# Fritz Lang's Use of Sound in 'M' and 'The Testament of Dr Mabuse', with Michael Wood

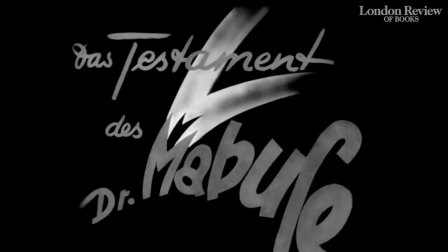[0:00]
The 1933 film by Fritz Lang, The Testament of Dr. Mabuza, was his second sound film.
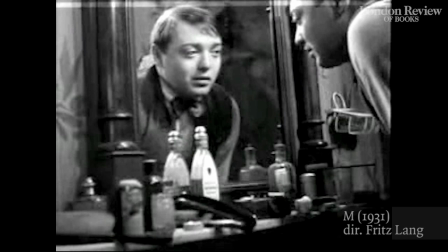[0:06]
The first was M, the movie about a child murderer with Peter Lorre. Both of them use sound in quite interesting ways.
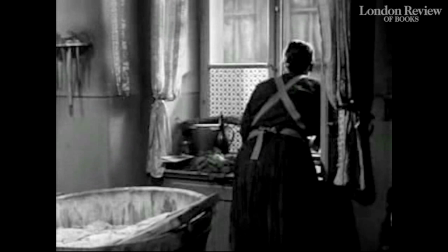[0:13]
In the first film in M,
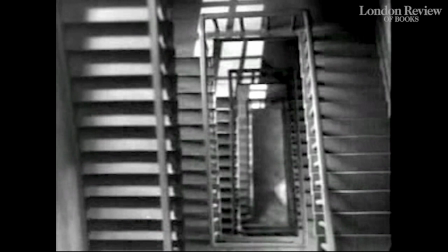[0:15]
the mother of the child who's about to disappear in M calls the child's name down the stairwell and you see the shot of the stairwell,
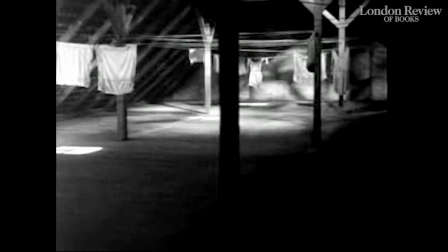[0:23]
which is very much a movie convention in a way, empty stairwell, but you hear this echoing name of the little girl Elsie in a way it's just the name being called by the mother and this one
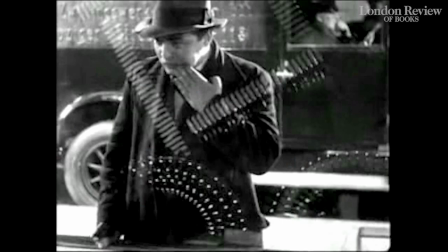[0:33]
she doesn't know she's not coming home and the other thing is that in that movie the the killer Peter Lorre signals that he's about to murder
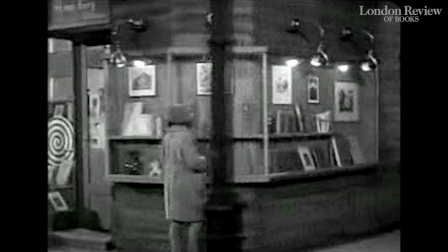[0:40]
a child by whistling he whistles a tune from Greeks Pia Gint the point about this in the storyline it's a cut quite a complicated storyline where the cops are at a
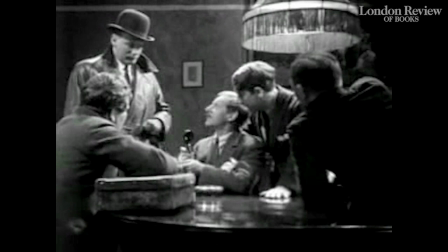[0:52]
loss and the criminals decide to find the killer because he's interrupting their business.
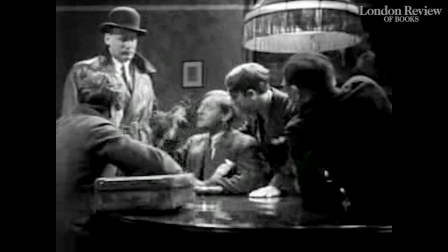[0:57]
The cops are everywhere. Crime is supposed to be business, not sort of self-indulgent cruelty like killing children. It's supposed to be making money and the criminals get together. They find him because a blind man identifies the whistle.
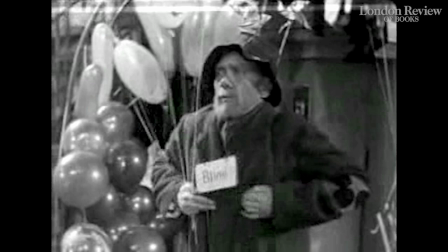[1:10]
So it's a purely sound sort of response to it. You couldn't do that. You couldn't make a silent movie about that.
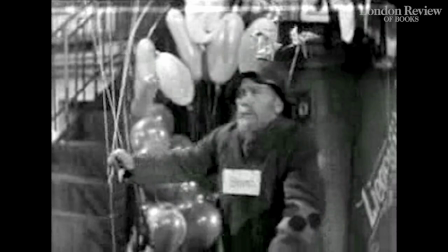[1:17]
But this is quite subtle and quite discreet and you know, rather elegantly done. In the The testament of Dr. Mabuza, the sound question, it's really violent.
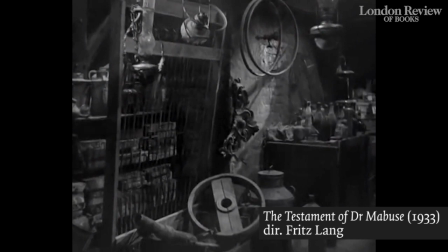[1:28]
I mean, the movie opens in this little room where the man who's trying to catch the criminals,
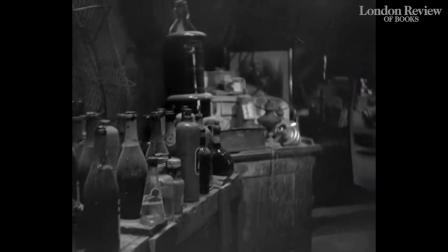[1:34]
the ex-policeman, is hiding behind a box. And everything is shaken by this racket from next door.
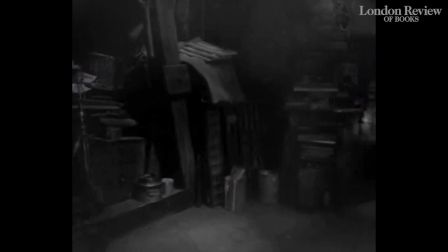[1:40]
It sounds like a monster of some kind, stamping, but it's actually a printing machine. But the thumping is huge.
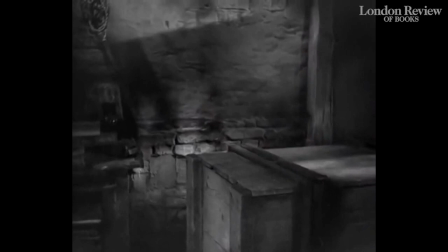[1:47]
Fantastic racket. So you feel this is a film not just about sound, but sort of dominated by sound. and some of the sound has taken over this movie and you can't get away from it.
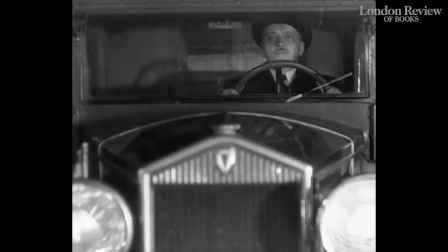[1:56]
And then all the way through the movie, you're constantly reminded of sound, that you are in a cinema where sound is now available and they're going to make use of it.
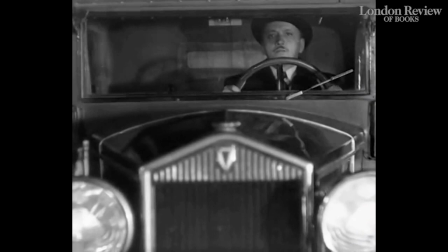[2:05]
The scene there is a man is on his way to the police station with the information he's just discovered that there
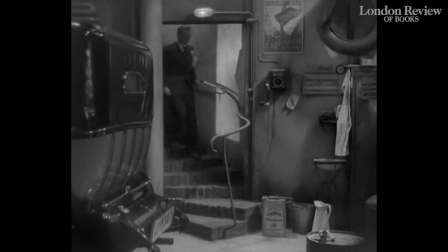[2:11]
is a link between the mad scribblings of this person in the metal hospital and a crime that's actually been committed.
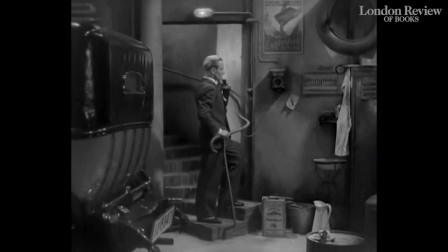[2:17]
And then we hear a phone call, more technology.
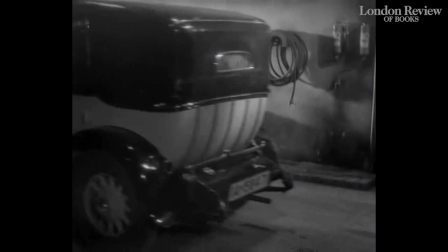[2:20]
We don't know who's making the phone call, but we hear a phone call to the criminals saying, here's a license plate, deal with this question.
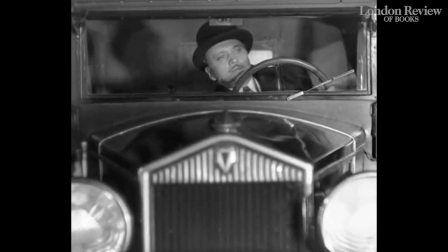[2:27]
And at that point, we see the cars on the street, and the cars all pull up.
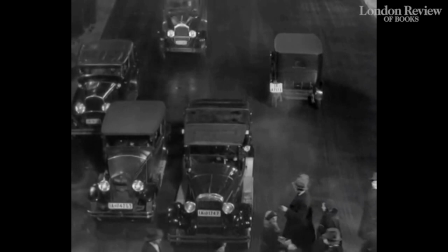[2:31]
They pull up at the traffic light, and the shot is sort of high angle looking at the front of the car, so the cars come towards us.
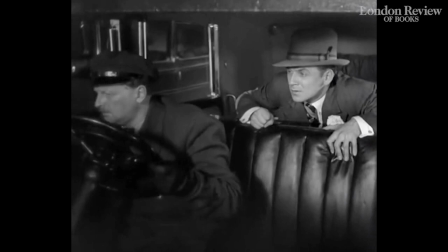[2:39]
And there's about six or seven cars in line at the traffic light. The traffic lights are very long. A lot of pedestrians are crossing.
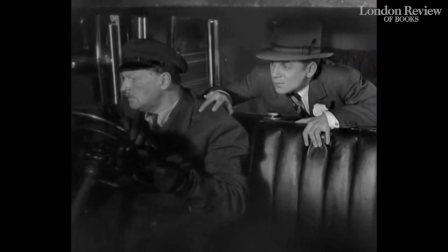[2:46]
All of the drivers at the traffic light get crazy because they think the traffic light's broken. and they start hooting. So for a moment, back to the noise thing, there's nothing but hooting going on here.
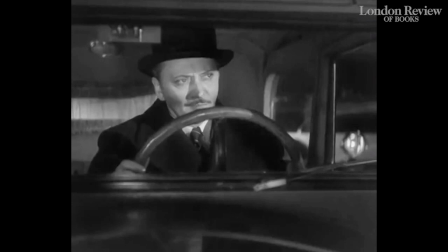[2:54]
You can almost forget the visual stuff with the hooting, because everybody, including the man who's about to get killed, is banging on the horn like everybody else.
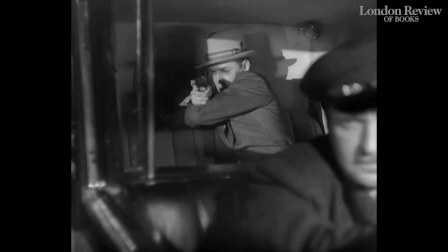[3:02]
And all, they're all different horns, so it's like a musical. Like someone has a symphony of different kind of car horns. And then somebody's shot, but we don't hear the shot.
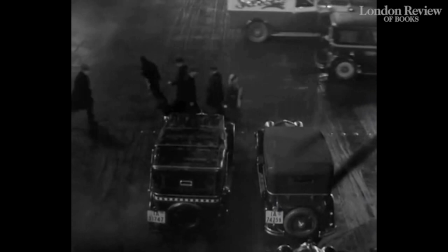[3:12]
We hear everything except the shot. We hear the hooting and fantastic racket. And then when someone shoots somebody, it's silent.
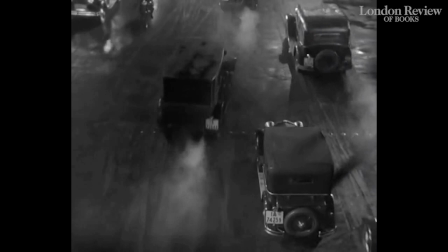[3:19]
And then the noise starts again, not the horns, but the car noise, and all the cars move forward, except one.
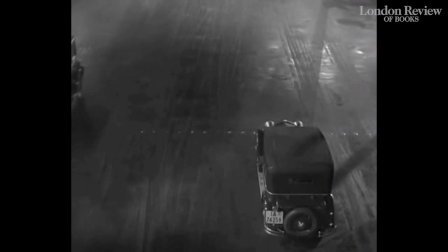[3:25]
And so the cars just move the whole street. And now we see them from the back, not from the front. The cars move away from us, and the street is clear, except one car is just stuck there.
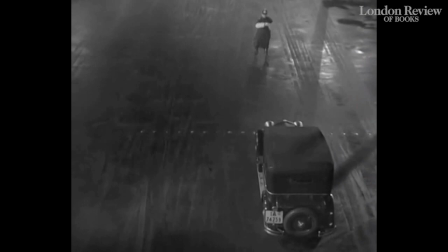[3:35]
So it's a kind of montage. It's like a story, like a fable in its own right about movement, sound. And then the stuff throughout the film about the gramophone is very striking, because there really is no hint that it's a gramophone.
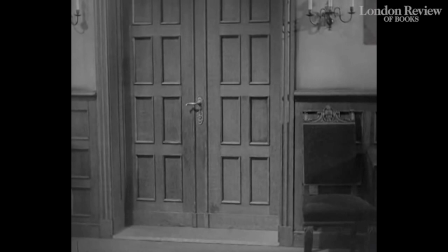[3:48]
But when you first hear the doctor bow, who's become the Mabuse figure who's going to do all the terrible things,
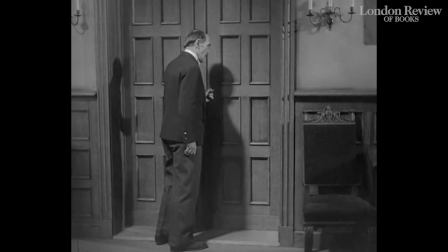[3:55]
you see the servant knocking on the door of his office, and the servant tries the door,
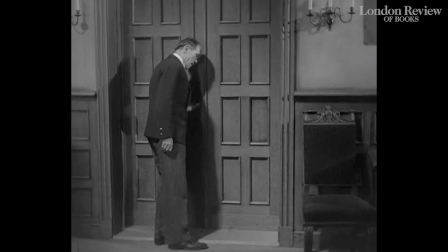[4:01]
and then the voice says, I do not wish to be disturbed. It's clearly the doctor's voice, and the servant says, okay.